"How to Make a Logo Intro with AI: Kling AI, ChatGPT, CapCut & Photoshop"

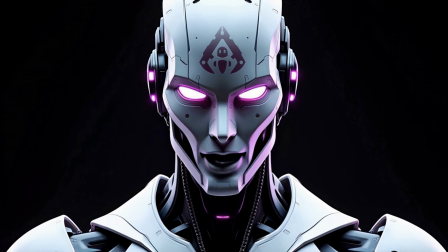0:00 Hi there! Today, I'll show you how I make logo intros like this.
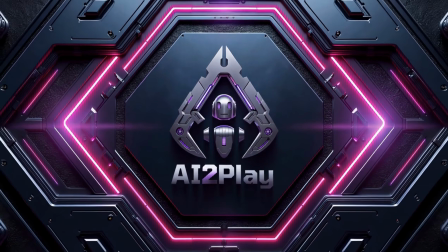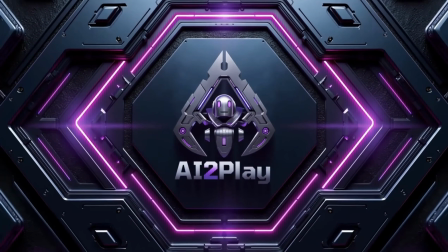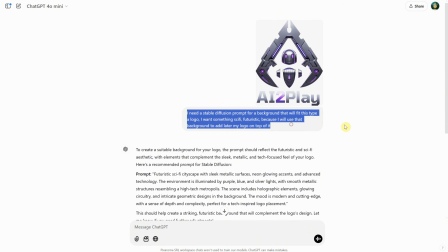0:16 It all started with ChatGPT. I uploaded my logo and asked for a stable diffusion prompt to create a background that I could use for this logo. You can use this kind of prompt with most AI tools out there.
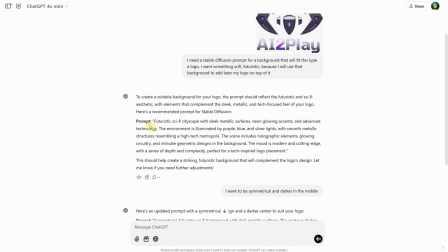0:27 I use Comfy UI installed locally, but you can use Kling, Midjourney, or whatever AI you prefer.
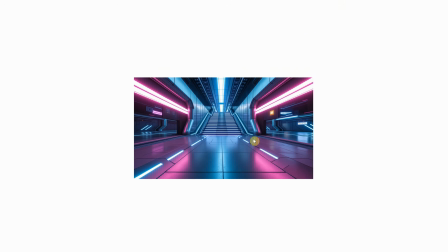0:33 For this prompt, I got a background like this, but it was a little too bright for my logo to stand out.
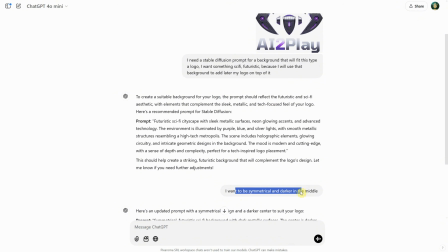0:38 So I asked ChatGPT for something more symmetrical and darker in the middle.
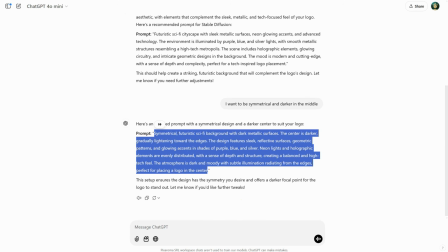0:43 It provided me with a different prompt, which I'll add to my Discord server so you can copy it easily.
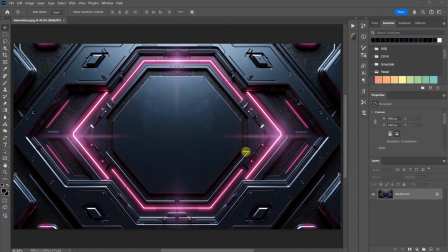0:49 The result was this background. Of course, with AI generation, there are often some errors in the image.
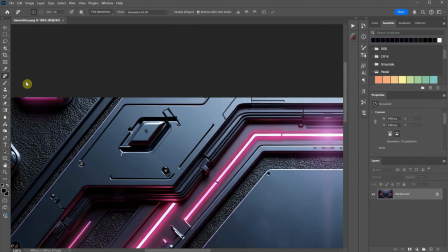0:56 Many of the small mistakes can be fixed using a tool called the Remove tool. Adjust the brush size and paint over the area you want to remove. It usually works well, but if it doesn't, try undoing and changing the brush direction until it works. For bigger areas, you can use generative fill to fix them.
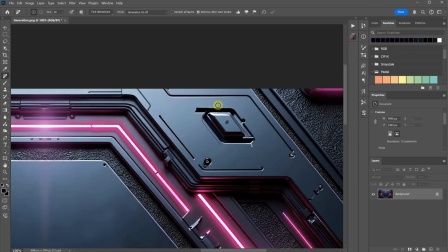1:13 I'll speed up the process here as I remove all the things that don't fit in the distance or distract attention.
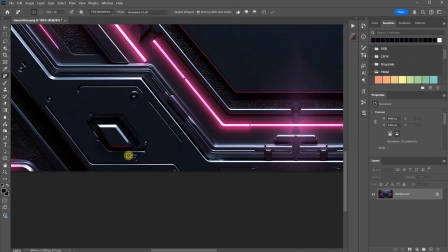1:19 For this tutorial, it's fine like this, but you can take your time and fix all the mistakes properly.
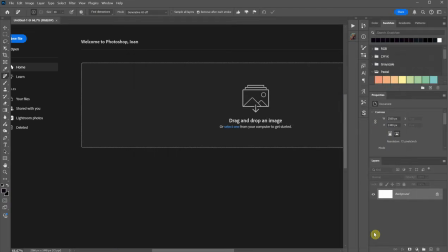1:25 After I save the background, I usually create a 2K size document or full HD document.
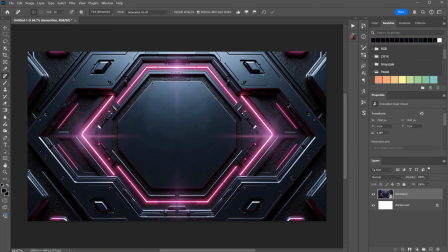1:30 Then I place the background inside and adjust it to fit that ratio. Next, I place my logo and position it in a way that makes sense with the background.
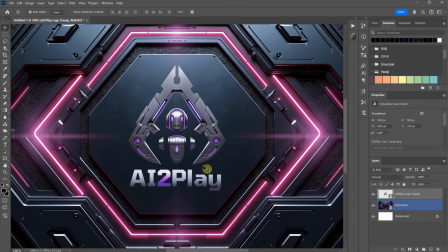1:39 To make it fit better, like having some of the lights change to pink instead of purple to match my logo, I usually add a selective color layer.
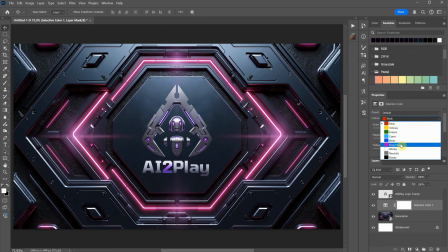1:46 I select the color I want to change, like magenta in my case, and then adjust the sliders until I find a color that works better with the logo's colors. If I hide the selective color, you can see the before and after, how it blends better after color correction.
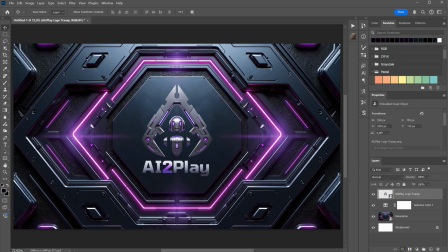2:02 Right now, the image looks kind of flat, and I want to give it more of a 3D look.
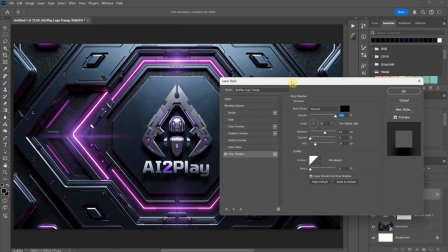2:07 One easy way to do this is by adding a drop shadow and matching the light direction. For example, if the light comes from the top, the shadow will go in the opposite direction. You can adjust the size, direction, and blur of the shadow until it looks more realistic.
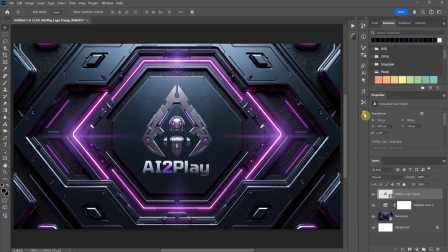2:22 However, in this case, I like to use an extension called Real Look Long Shadow, which gives me better control over the shadow.
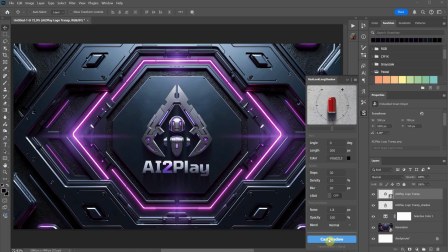2:29 With this, I get a shadow that I like, making the logo stand out a little more.
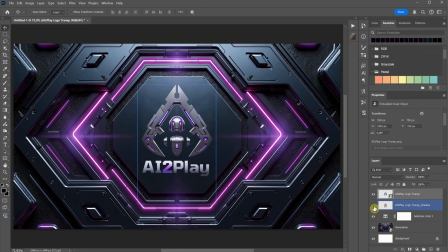2:32 I'll save this image and use it to create the end frame so the video ends with this exact image when I use Kling AI.
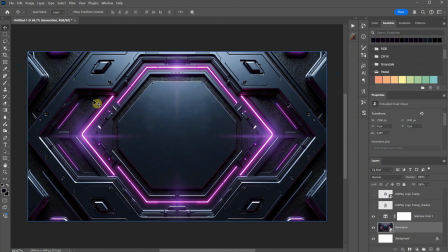2:39 Next, I want to create the first frame.
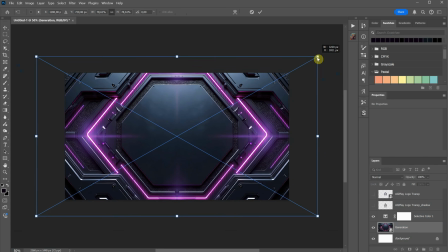2:42 To do this, I'll enlarge the image because I want to include some camera movement in the video. It will start close to the camera and then end with the frame we just saved a minute ago. For the first frame, I don't want to start with the logo itself.
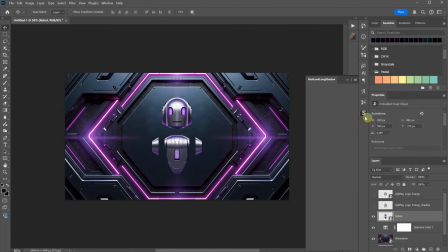2:57 Instead, I'll start with the robot from the logo to force the AI to create some transformation throughout the video. I'll add a shadow to the robot as well so it blends better with the background.
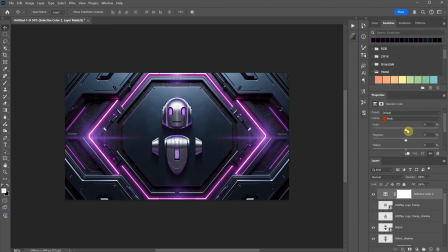3:08 Additionally, I can add a selective color layer on top of both the logo and background to introduce a different color. This way, I can also force the AI to make some changes to the lighting, ensuring that the lighting isn't static.
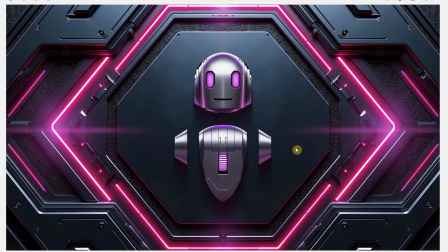3:21 Now, I have two frames. The first frame will start with the robot, and the second will end with the final frame we just created.
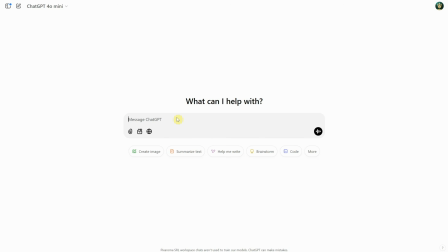3:28 I'm using ChatGPT again to create prompts for this.
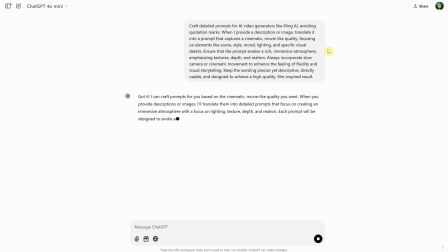3:32 I'm following this formula, which has worked well for me to create cinematic videos with Kling AI and other video generators. I'll also share it on my Discord server for anyone interested. So what I do is start by uploading my first frame to ChatGPT, then I upload the second one.
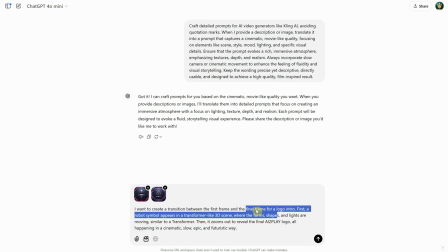3:47 After that, I ask ChatGPT to create a prompt for me. This is where your creativity comes in.
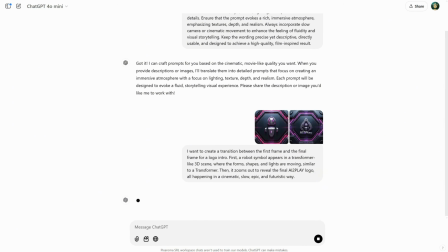3:53 How you envision the animation between those two frames. For example, I asked for a transition between the first frame and the final frame for a logo intro, and I wanted something like a transform scene where the robot transforms into the logo.